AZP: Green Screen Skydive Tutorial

If he's still there, he's going to not really sell the fact that he's moving around. we're also going to add a camera so we got a layer new camera
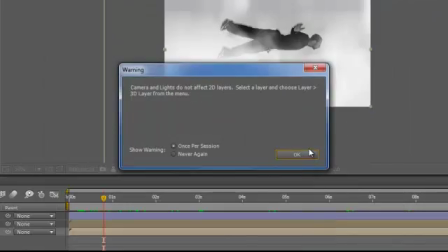832s
50 millimeters okay we understand that has to be 3d objects we're going to
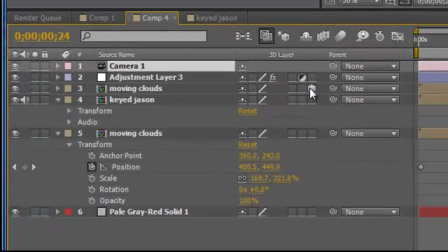838s
go ahead and make our selected 3d cube here for for everything here all of our all of our footage here okay
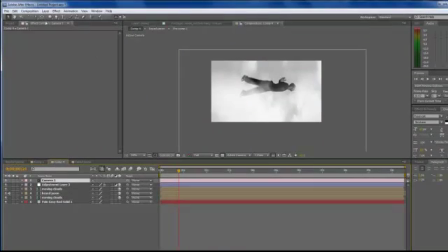851s
so now I'm gonna go ahead and select
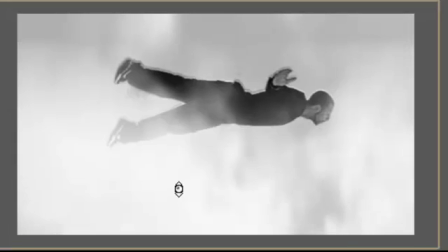856s
our camera z-axis movement we're gonna make it a little bit bigger and then we go to Jason
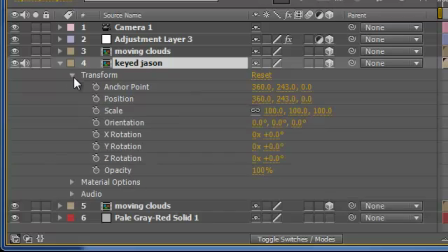861s
and we're gonna adjust several things from him so the scale we're gonna bring it down a little bit and we're gonna put a position on for
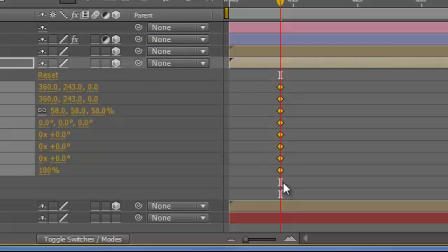872s
everything let's move them to the beginning here now we're going to go ahead and move them every
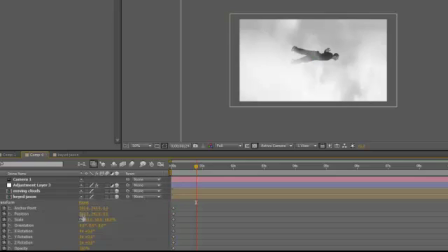877s
few seconds so click away then we're going to go to a position you can move them around bring them down and adjust the scale a little
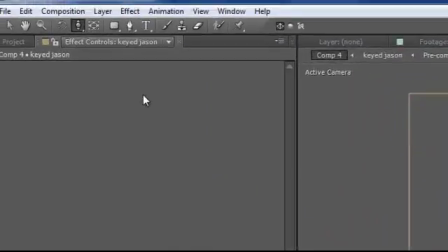888s
bit and we're also going to add a blur effect so let's go back to effect
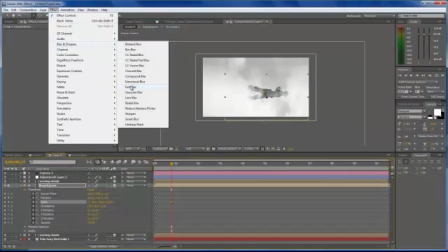894s
blur and sharpen go to fast blur fast fast blur is not always the best thing to use but it makes it really really quick and easy to do so we're going to add a keyframe for that i'm
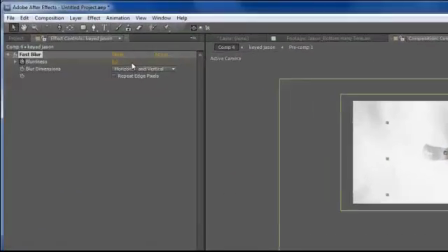906s
going to move this guy back this way and i'm going to just blur him
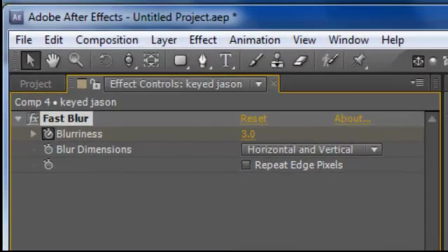910s
out a little bit and move back a little bit more and
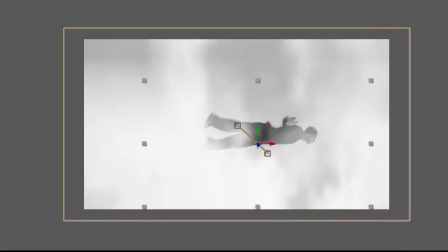915s
sharpen him back up so what happens is as the as he moves around we're going to move the camera around too but we're going to make adjustments
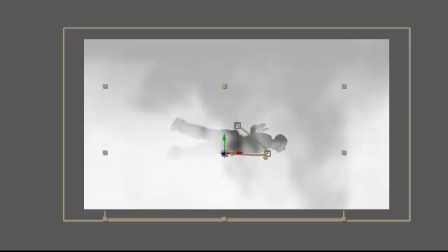924s
to the the camera lens basically So it looks like as he's coming in and out, he's becoming a little bit fuzzy. So I'm going to go back a couple frames.
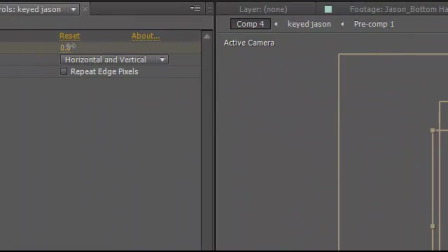938s
If you hit page up, it moves you back a little bit. I'm going to blur it out. Go page forward.
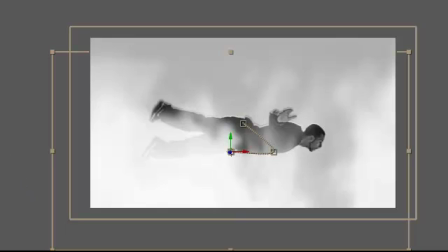945s
A couple more. And adjust it back. So now it'll make it look like the camera blurs in and out as he's moving around.
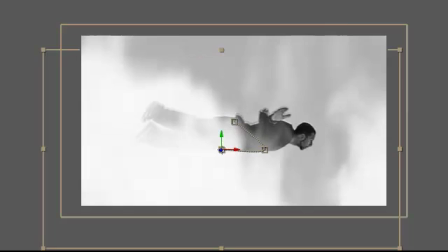957s
Let's do that again. so let's move him here
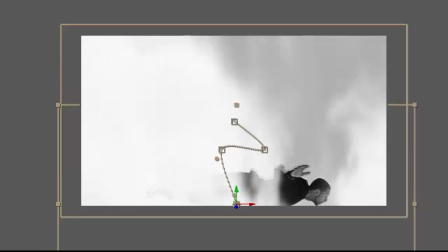965s
for a second we're gonna go page down a couple and then I'm gonna move them quickly up
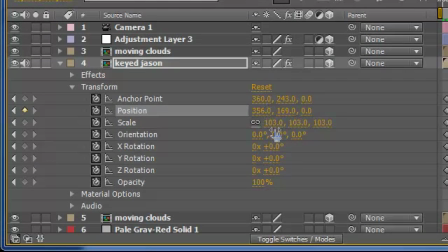971s
and back and I'm gonna scale him up a little bit so
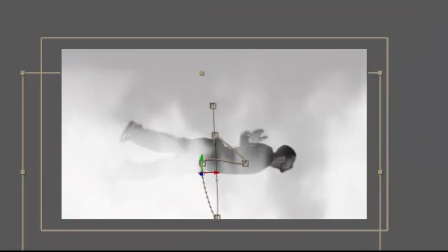977s
what happens is is a quick drop so you can see it and
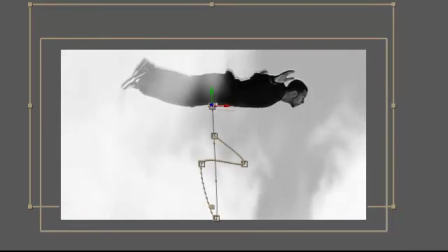983s
then we're gonna drop them again so we're gonna go position a
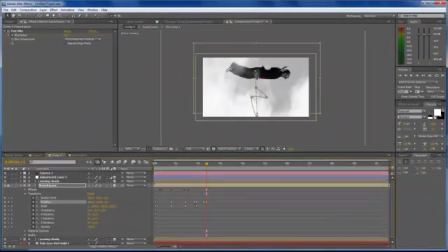988s
little bit this way and page down a couple and then really really let them drop and